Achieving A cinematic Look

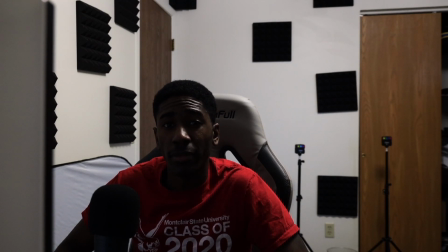0:00 Want to achieve that cinematic look? Stay tuned.
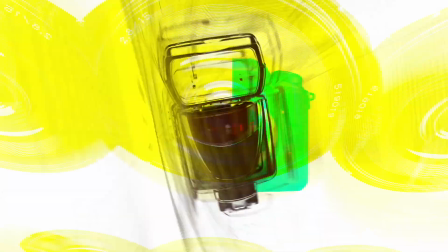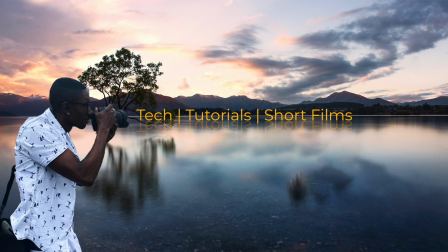0:13 So on this channel, we talk about tech, tutorials, and from time to time, we like to throw in some short films.
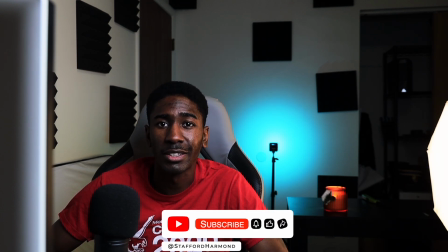0:21 Now, as you know, we're talking about cinematic video and how to achieve that.
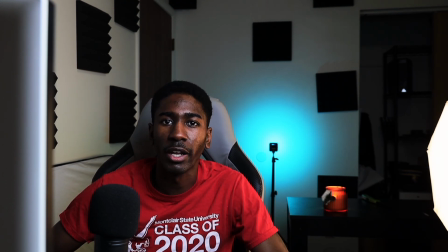0:27 So with this setup right here, I'm going to turn off all the lights and then we're going to build it up one at a time, all right?
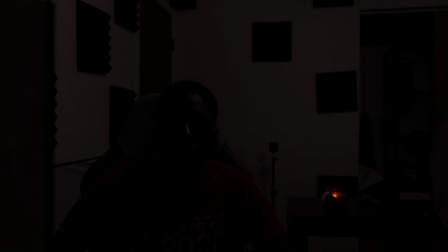0:35 So this how it would normally look when I have no lights on. This is just straight natural light. I didn't increase the ISO or nothing. Now you can go ahead and use natural light. I do have the ceiling light on right now because I didn't want it to be too dark.
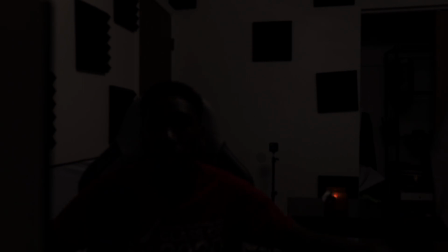0:52 My window is still closed out though because I didn't want to have that natural light coming in. Now, if I was to turn on the key light, this is how it will look.
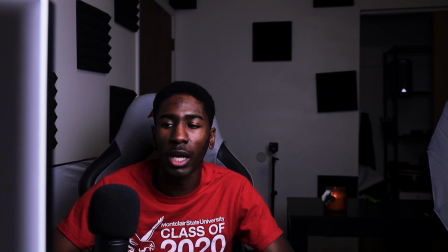1:04 You could kind of see some depth of field within the shot. Yes, I still have the candle lit, so you kind of see that little bit of orange tone going on. But now we're going to add in some of those colored light that you saw previously.
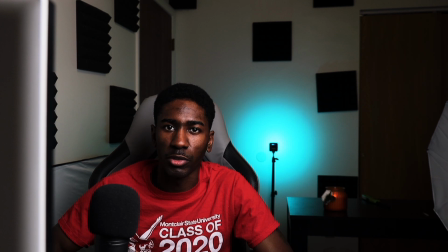1:22 Now, with the light on in the background, you could call it blue, you could call it teal, whatever you like to call it is fine. With that light in the background, it now gives us that depth. That nice depth separates myself from the background.
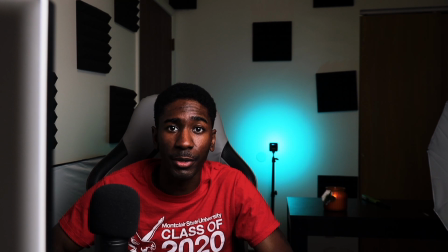1:37 Now we're gonna turn on the light that's actually lighting up the candle that you see in the background to give it that somewhat of a glow. Now with that light on, it's not doing as much, but it does help to, again,
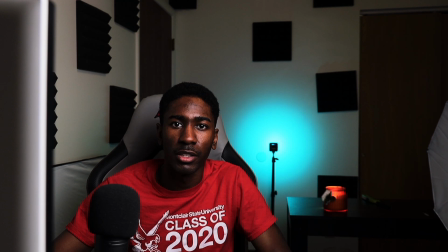1:54 separate that background, get that nice depth of field, separating myself from the background with that nice depth of field. Now, what this light is going to do is going to help with the next light that we're going to add on to help give us that orange look.
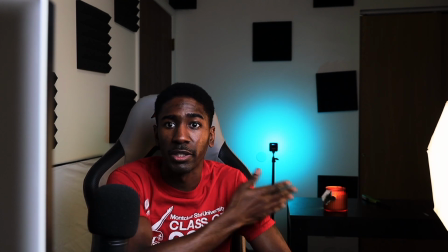2:11 Now, with the other light that is on, which is positioned over here to my left, probably your right,
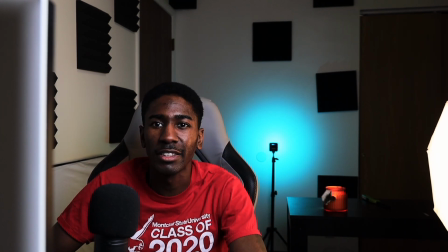2:18 not really sure how that inverse thing works, but it is giving the illusion or the appearance that this practical light,
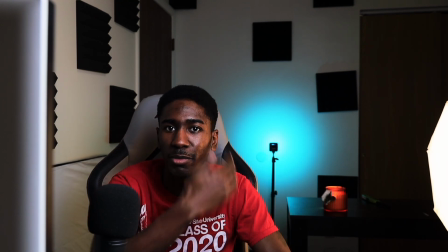2:25 the candle, is lighting up the left side of my face right here,
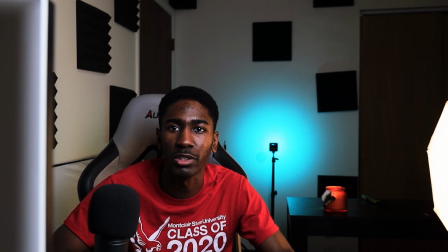2:30 when in reality I have a whole separate light doing just that.
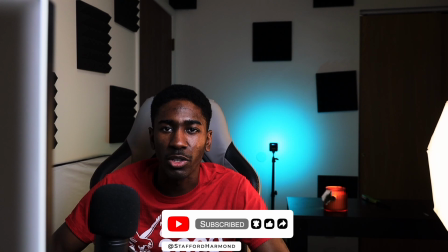2:36 So in order to create that cinematic look, you want to have, the main thing is your key light, as we saw before.
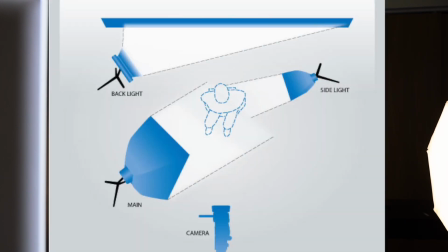2:44 Your key light, you want to have it at least 45 degrees away from your face if you're using artificial lights,
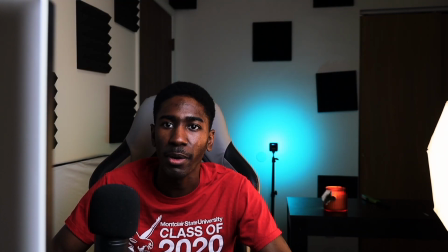2:53 or you can use some natural light, but that will mean I would need to go closer to the window, and you still want to have similar setup. And also, you'd also need to factor in the time of day that you're shooting.
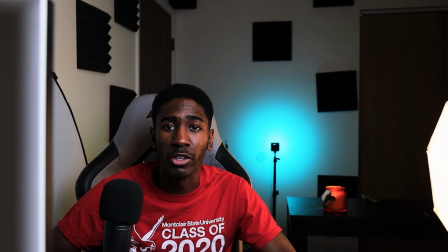3:05 Now, this website right here,
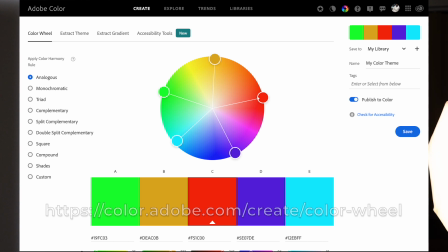3:09 on this website, you could see multiple different color combinations for you to choose from.
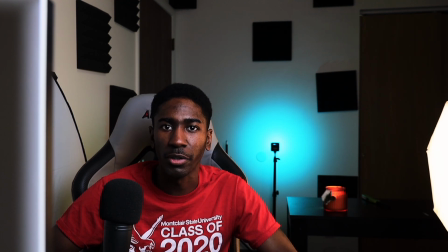3:15 So as long as you achieve one of these color combinations, you can be sure that you have that color contrast that is appealing to the human eye.
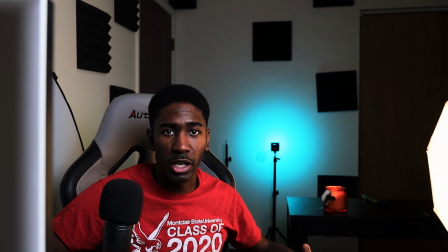3:24 Now, blue lights in the back, candles right here, but I really have, the candle is mainly playing as a practical light.
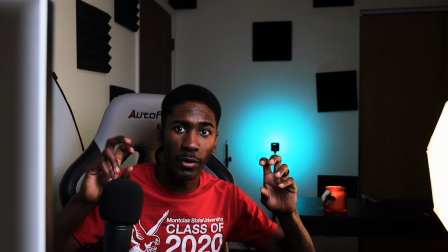3:33 I have the main light source that's giving that orange look shining on my face right here.
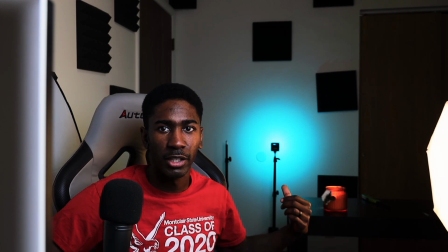3:38 Turn that off and that candle isn't really doing much.
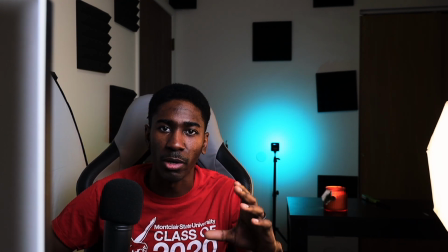3:43 And another thing, I placed a small RGB light right behind the candle to give it that little bit of glow,
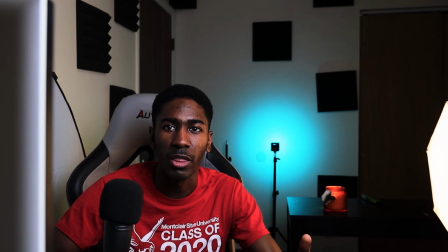3:50 which gives it the illusion or appearance that it is doing all of this to my face right now.
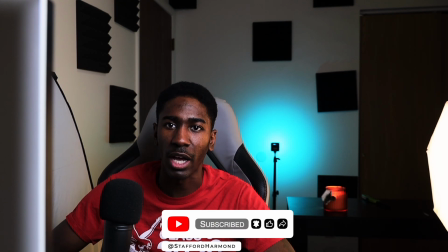3:58 Now, another thing that you can use to give it that cinematic look is adding this.
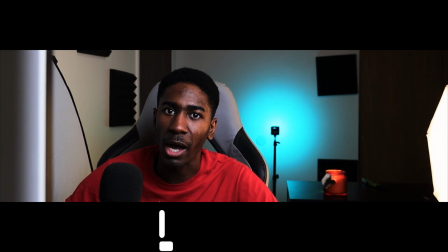4:05 Black bars.